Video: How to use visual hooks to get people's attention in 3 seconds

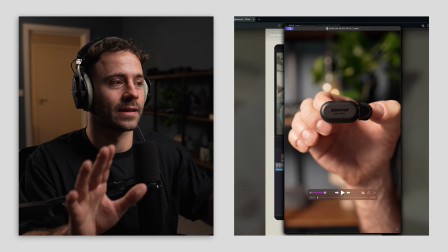[3:58]
I was super proud of like my concept for this because I'd actually seen
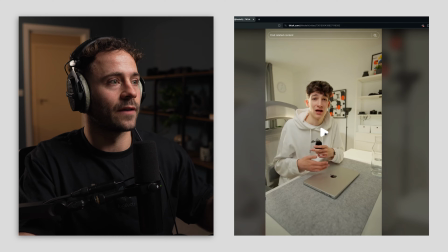[4:04]
Leo Keller do a video similar to this where if I play you this effect is called a match cut.
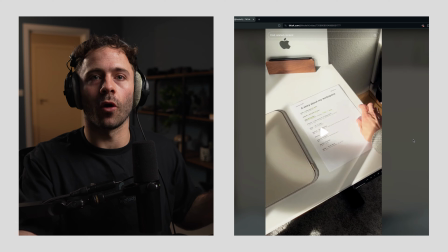[4:11]
So he used a MacBook like for his match cut, and I'd actually seen a lot of videos doing really well for just doing a match cut tutorial. And so my idea was basically, could I do that for the MoveMic?
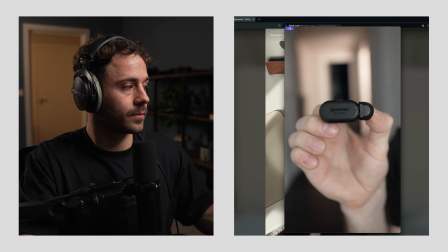[4:25]
And so this is what I came up with.
This is the Shure MoveMic, and that was a match. This is the Shure.
So similar concept.
This is the Shure MoveMic, and that was a match cut. I'm going to show and teach you about both.
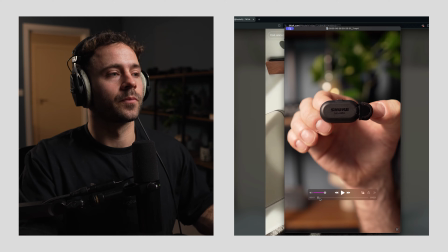[4:39]
So this is where basically the visual hook is actually the main focus here.
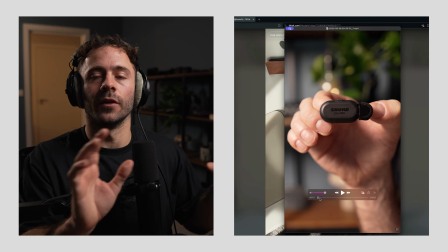[4:44]
This isn't a spoken hook that's being amplified by a visual hook.
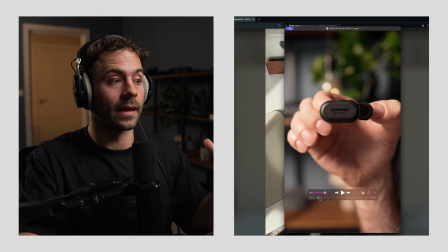[4:48]
It's the visual hook basically being the thing that draws people in, and then I give it context by doing the spoken hook.
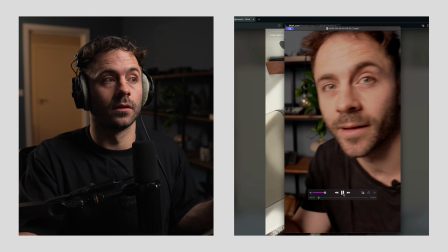[4:56] This is the Shure MoveMic, and that was a match cut. I'm going to show and teach you about.
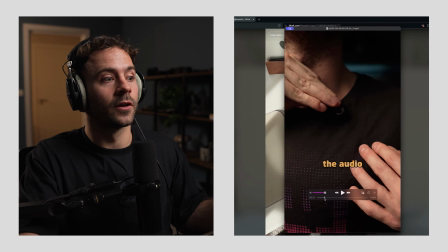[5:02]
So that's kind of like the hook and the tutorial and stuff. And these kind of visual hooks at the start, this is the Shure, can be really good.
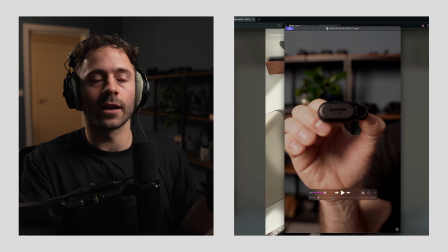[5:09]
They're like almost like pattern interrupts. And what I would recommend doing is if you go to the website iCandy,
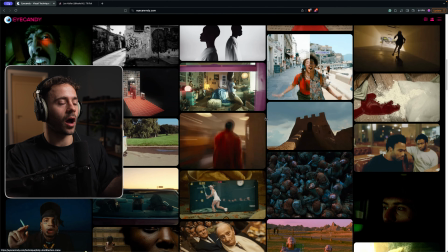[5:18]
here you've got lots of different like visual effects that I think make really good like visual hook pattern interrupts,
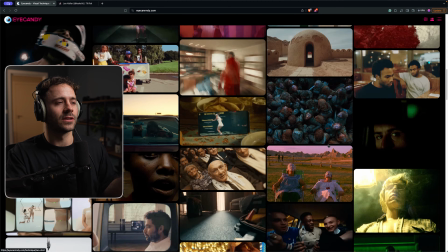[5:26]
because they're just cool, interesting ways to either edit or like film things in certain ways.
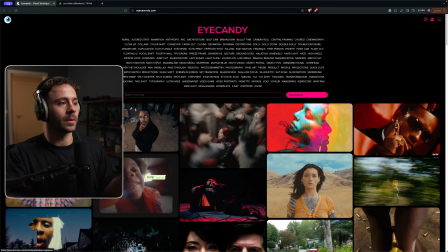[5:33]
And you can get so much inspiration here, because often people I speak to go on here and they're not really sure how to use it.
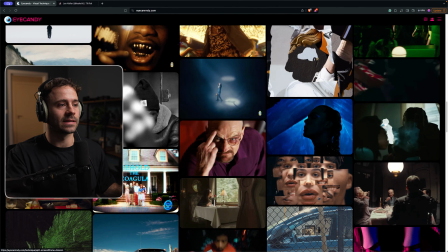[5:39]
But what I think you should do is go on here and think about how you can use some of these techniques to create a really strong visual hook.
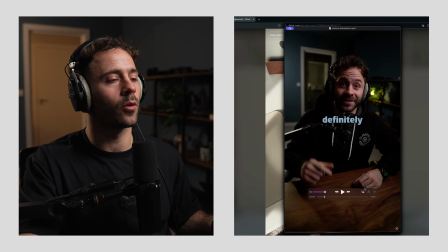[5:48]
And so the next example that I've got, I wanted to put this one in because I just really love it and it took me ages to make this. This is where I'm really trying to show off like and create a really visual stimulating hook. So I'm just going to play it for you.
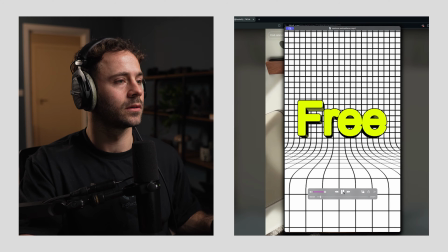[6:00] I just found this website that let me create all these custom animations for free with no watermark, no software needed, super easy to use and customize.
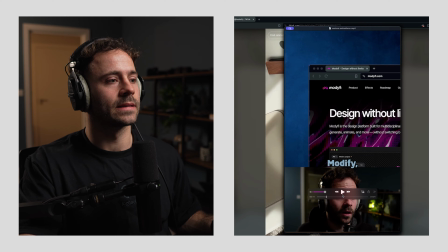[6:09] You should definitely check this out.
So this is called Modyfi. So this is a website that lets you create like custom graphic animations.
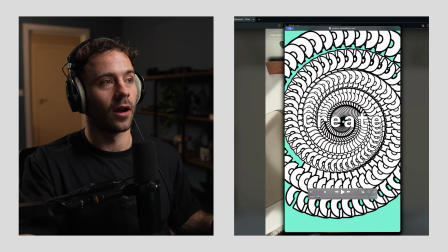[6:14]
And what I decided to do was essentially do like
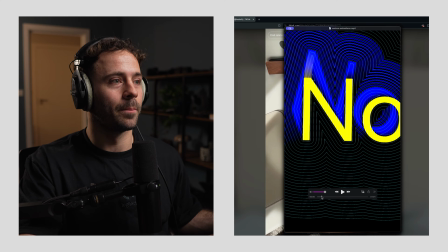[6:20]
captions, like but in the style of all of the graphics.
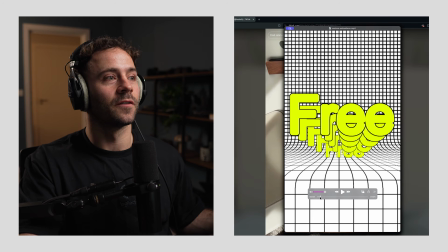[6:24]
So I'm showing people the depth, because the valuable thing about this website is there's so many different options.
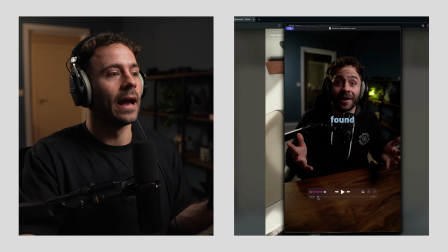[6:30]
And I was like, which options do I show? Like, and actually I was like, I want to show as many as possible.
I just found this website that let me create all these.
So there we go.
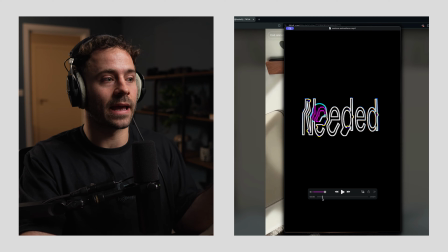[6:38]
I'm for free, showing everything, no watermark, off no here, whilst also actually saying, right, everything's for free, no watermark, super easy to use.
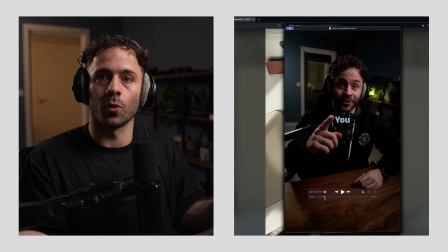[6:46]
This is all part of my spoken hook, convincing people to watch my video, like why I think this is valuable,
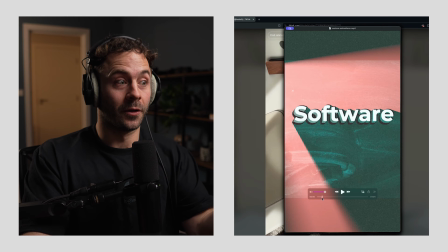[6:52]
whilst also demonstrating kind of the capabilities of the platform through the visual hook.
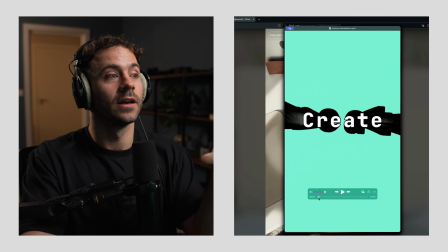[6:58]
I just love this one.
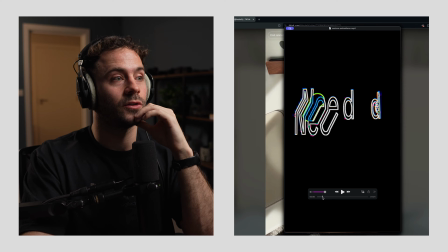[6:59]
It took me ages to do, and I just like the idea behind using a visual hook combined with actually like captions as well.
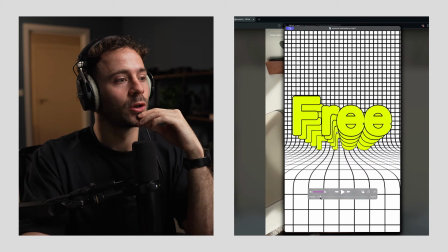[7:07]
I think this is a fairly intuitive idea. But you'll notice in this video, like, I just found it's this easy to read, right?
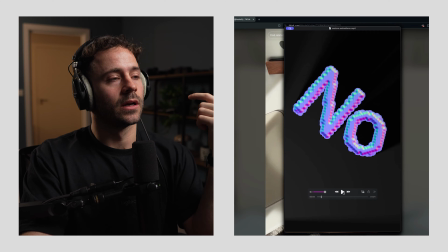[7:14]
Create all these and I'll talk about this in another example. The important thing is just like making sure that people can actually follow the text along.
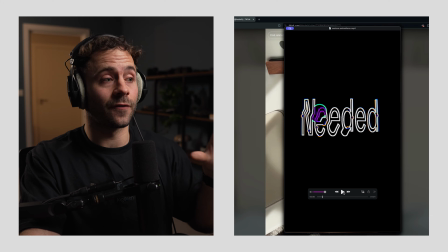[7:23]
Like they don't have to like look anywhere. It was very difficult on this one because all of the animations are so different.
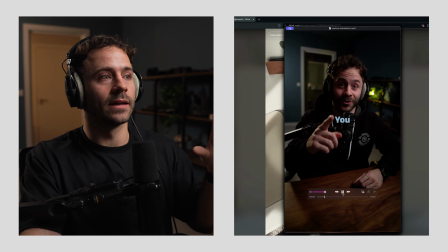[7:30]
I was trying to make sure that they are centered, and like I didn't use too many in order for because I missed out some words. So I was trying to make sure that people could still digest everything that was going on. Because that's super important. You have to, if you're going to show a visual hook and you're going to show it quickly, it has to be digestible quickly so that people don't really have to think about it.
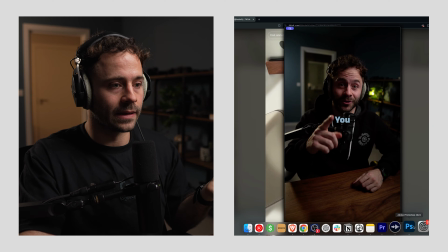[7:53]
And I'll show you kind of an example in the next video where I also do it really quickly.
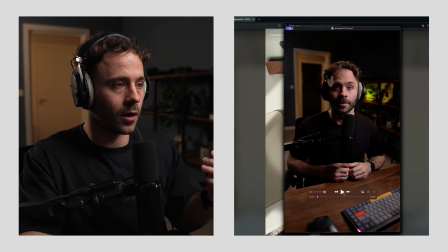[8:00] This is Mr.Beast, it's one of 10, Mr.Beast ViewStats tool. Mr.Beast just launched ViewStats Pro, and this is a breakdown of all the features.
So that's super quick visual hook there.
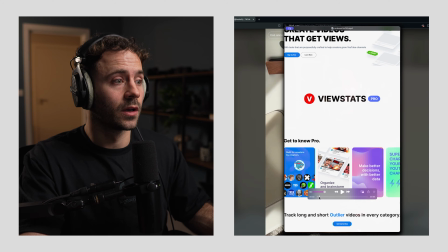[8:16]
Like Mr.Beast just launched 1 second, right? Mr.Beast is the value in this video. Like I know people know Mr.Beast. I want to say his name, and I want to also visually show him as well.
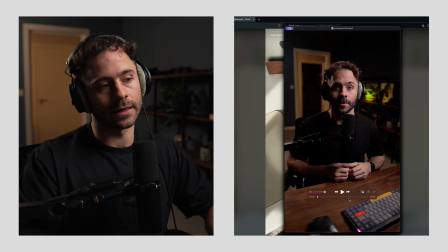[8:26]
And so what I did, and this is something that I do quite often as well, is sometimes I will use and leverage the assets or creatives made by the thing that I'm talking about.
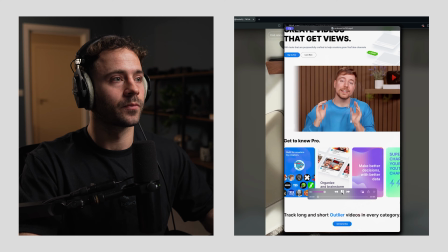[8:36]
So in this one, Mr.Beast just launched. This is a video on his website. And I actually I watched it and found they also did a transition to ViewStats as well. So I went and recorded this video so that I could show, look, Mr.Beast just launched.
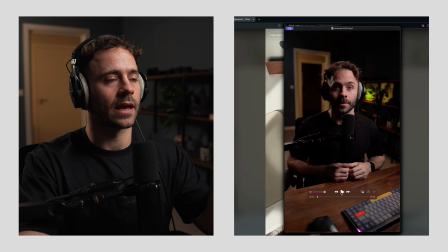[8:51]
So I could show Mr.Beast quickly, just after I say it.
Mr.Beast just launched.
So you can see Mr.Beast there.
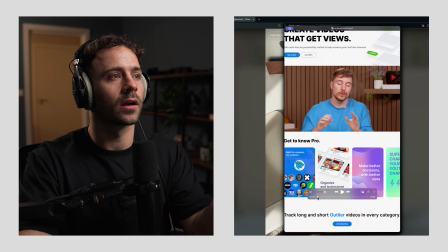[8:56]
It's right in your face. As you can see here, look, I've not made you do any work. I've put my face right where his face is there. Look, you can see there. That's really intentional there because it's so quick. It's just launched View. And then I found it where they transitioned to ViewStats Pro.
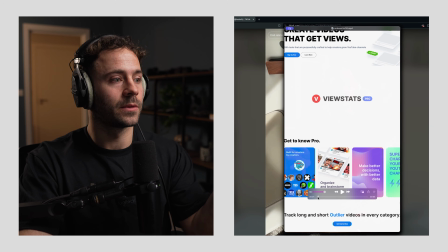[9:10]
So it's perfect. So you've got Mr.Beast. Let me play it again.
Mr.Beast just launched ViewStats Pro.
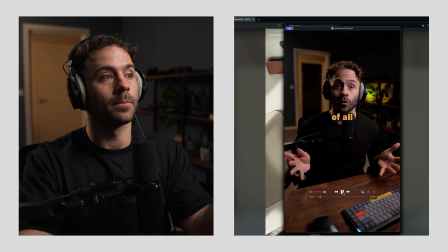[9:15]
And then and it transitions to the stats there. And then I come back. So just to give it, just to split it up a little bit.
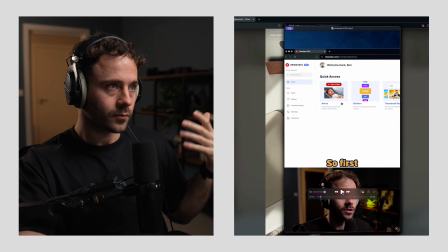[9:22]
And then I go straight into the video. And you can do this a lot.
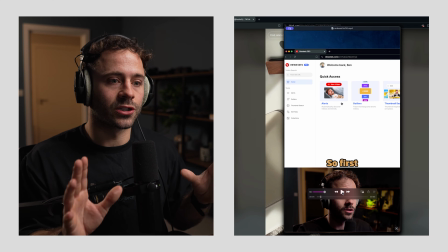[9:26]
Like, don't feel that you have to like be pressured to come up with this really fancy visual hook edit. I know I did talk about that in iCandy, but that's just giving you an option if you want to do it. But if you want to be lazy, just go and find other assets that you can use as visual hooks that already look like pretty like visually stimulating.
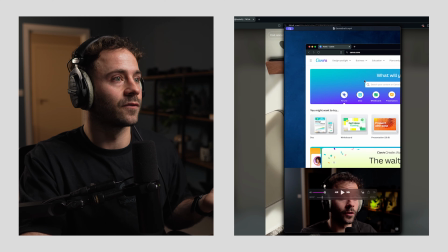[9:45]
And I did that for this video that I'm making for Canva as well. I basically, let me just play.
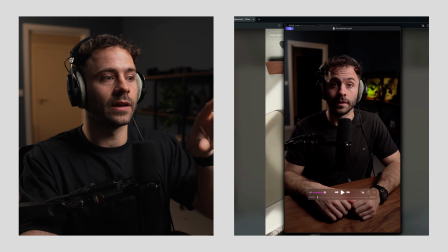[9:52]
Actually, I'm just going to talk about this as well. This is actually the video itself of me here is actually stock. So you'll see that it's not actually me speaking the same thing. I'm using a voiceover here.
So I'm just going to play it through and I'll talk a little bit about that and the visual hook. Canva just launched a ton of new features and updates at Canva Create, and I'm going to show you what you need to know.
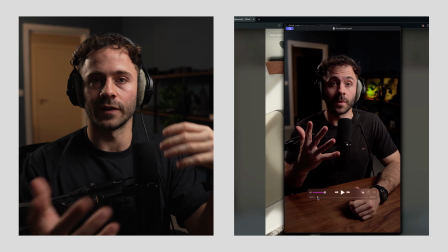[10:09]
So I wanted, this is about Canva and the features. I wanted a visual representation of from a ton of new features.
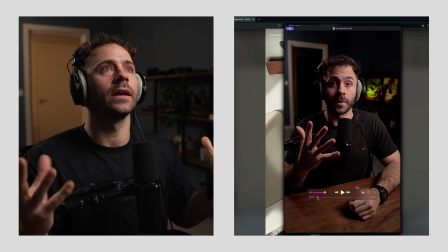[10:17]
They just released a load of new features. How do I visually show a load of new features?
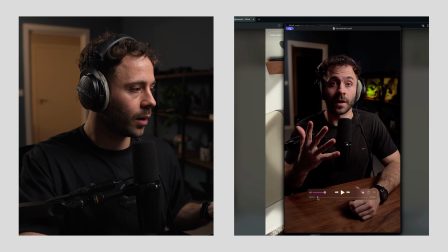[10:22]
And I was struggling. I really was struggling. I couldn't think what to do. And so what I found was that they had a really good graphic on their website. This one here, new features and updates. I was like, wow, that's actually a really nice one because it starts off with this magic switch and then it goes into all of these.
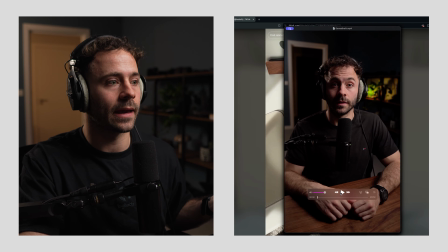[10:38]
I don't need people to think about that. I'll just play it again.
Canva just launched a ton of new features and updates.
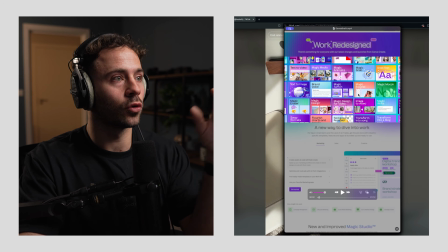[10:43]
A ton of new features and updates, and you're glued to all of that. You can't really read everything.
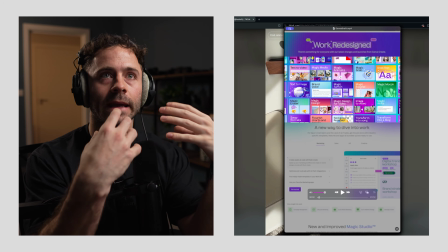[10:48]
I don't want you to read everything. I just want it to like amplify a ton of new features.
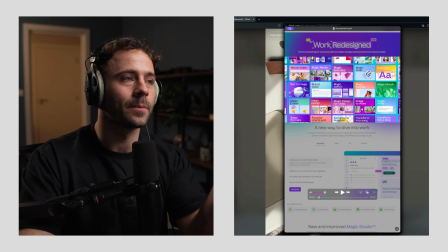[10:53]
You can kind of understand, right? That is a representation of a ton of new features that Canva create.
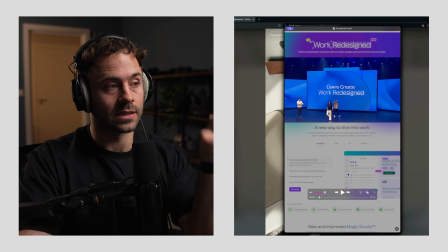[10:59]
And I also then did the same thing. I found another video where they were on stage, and if you look here, I specifically place.
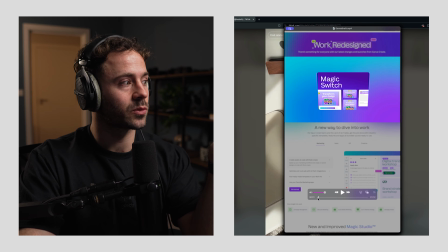[11:07]
I know that you're looking at Magic Switch because that's the first thing that starts. You're probably going to continue looking at, and Canva Create is kind of right in the middle there deliberately.
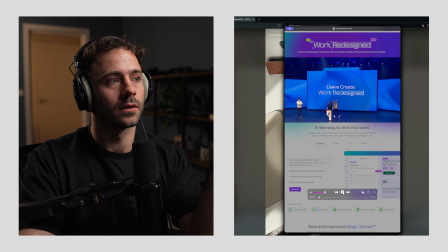[11:17] So when I play it again, Canva just launched a ton of new features and updates at Canva Create.
You see, it's happening so quickly, but everything is kept eyeline here.
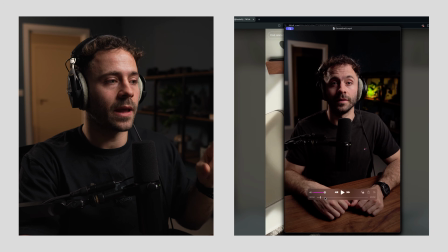[11:25]
I'm not making people do the work.
And I'm going to show you what you...
And I'll explain why I haven't actually done the video here, because the reason why I do this, I do the voiceover first, because sometimes I'm not entirely sure what the hook needs to be, how quickly it needs to be said.
Sometimes Canva just launched a ton of new features and updates at Canva Create.
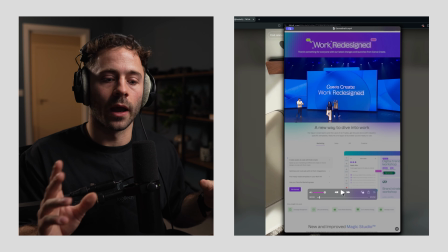[11:44]
I might find a visual hook like during my editing process,
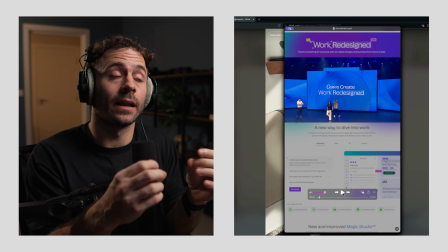[11:48]
and I might find that the spoken hook should be slightly tweaked a little bit, and also I slow down.
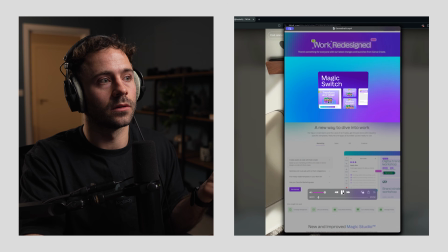[11:54] Sometimes if you listen to this again, Canva just launched a ton of new features and updates at Canva Create, and I'm going to show you what you...
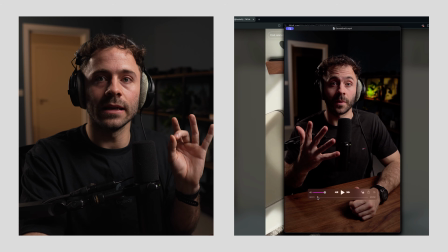[12:01]
I need to make sure that the pacing is really on point here so that I give enough time to show the visual hook.